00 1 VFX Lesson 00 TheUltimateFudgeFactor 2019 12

They would even have projectionists who were also hand cranking who would overcrank to make the footage more exciting. Now, these terms are still in use, as are the techniques. Obviously, we'll overcrank or shoot high-speed footage if we want to speed ramp it, and we'll even undercrank slightly in certain cases to amp up action. So fight sequences sometimes benefit from a little bit of quiet, secretive undercranking. Visual effects high-speed photography tends to have a sweet spot at around 300 FPS.
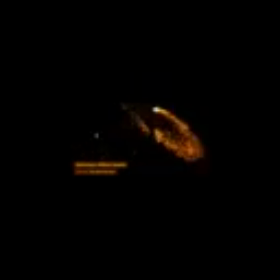41:52 High speed is so compelling that these guys, the slow-mo guys on YouTube, have become one of the biggest channels just by thinking of more things they can shoot at high speed. And they'll sometimes go up to frame rates in the tens of thousands that we more typically associate with scientific visualization. Not usually what you're going to use, but if you need it, there are cameras you can rent out there that will do it. You also have to think about lighting because lighting has cycles, so hire a DP to shoot that way. Okay, we've covered detail about how technically the camera operates. Now I want to get into some of the most fun and interesting things about cameras, which have to do with optics and the lens. Camera lenses introduce camera optics, a field so complicated not everything can even be explained or modeled by physics or science the way light and lenses behave. We do have plugins to simulate this. One main reason we have different lenses is that they introduce a different perspective,
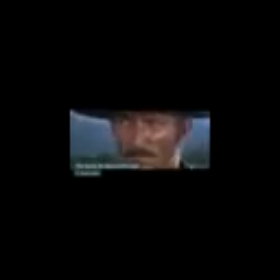43:08 predominantly due to the length of the lens compared with the size of the sensor. So for the long lens, we can talk about a number of classic movies, The Conversation, Rear Window, but I would point you to the movies of Sergio Leone, who mastered use of the telephoto or zoom lens.
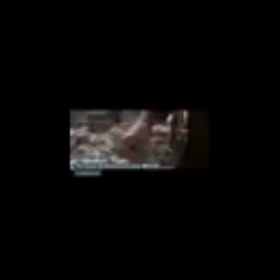43:29 He used this lens to create a good deal of compression between the foreground, in the case of the sequence you're watching, and extreme close-up, which was actually probably shot from a few feet away, and the background mountains. This flattens perspective. It changes the look of faces, and in this case it gave almost a claustrophobic feeling to this awesome standoff. The opposite of the zoom lens is the wide or fisheye lens, and for this we're looking at the films of Jean-Pierre Jeunet,
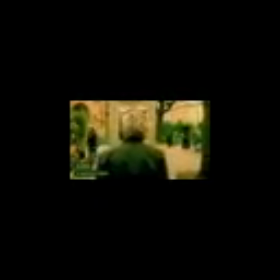44:04 specifically in this case Amélie, which is one of my favorite visual effects movies of all time, which is not even perceived as a VFX movie. Wide-angle lenses are typically of a length in the single digit or teens, depending on the size of the sensor. And there's a relationship between those that we're not even getting into right here.
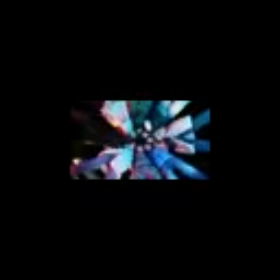44:25 And a wider lens is going to have kind of a fisheye appearance in the front. And this curved lens creates a wider point of view. This will make the subject feel further away.
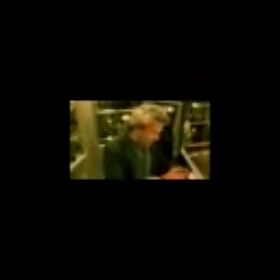44:40 In the case of Jeunet, he would shoot closer to the actors to make it look almost like they're in this kind of crazy, distorted fishbowl world. And it's used for, in this case, comedic effect and a little bit of pathos, and also to bring out the sort of strong facial characteristics of these character actors. The fisheye lens enhances and even distorts perspective, and straight lines will go curved with what is known as pincushion distortion. As I mentioned, there are fundamentally two types of lens. There is the prime and the zoom lens.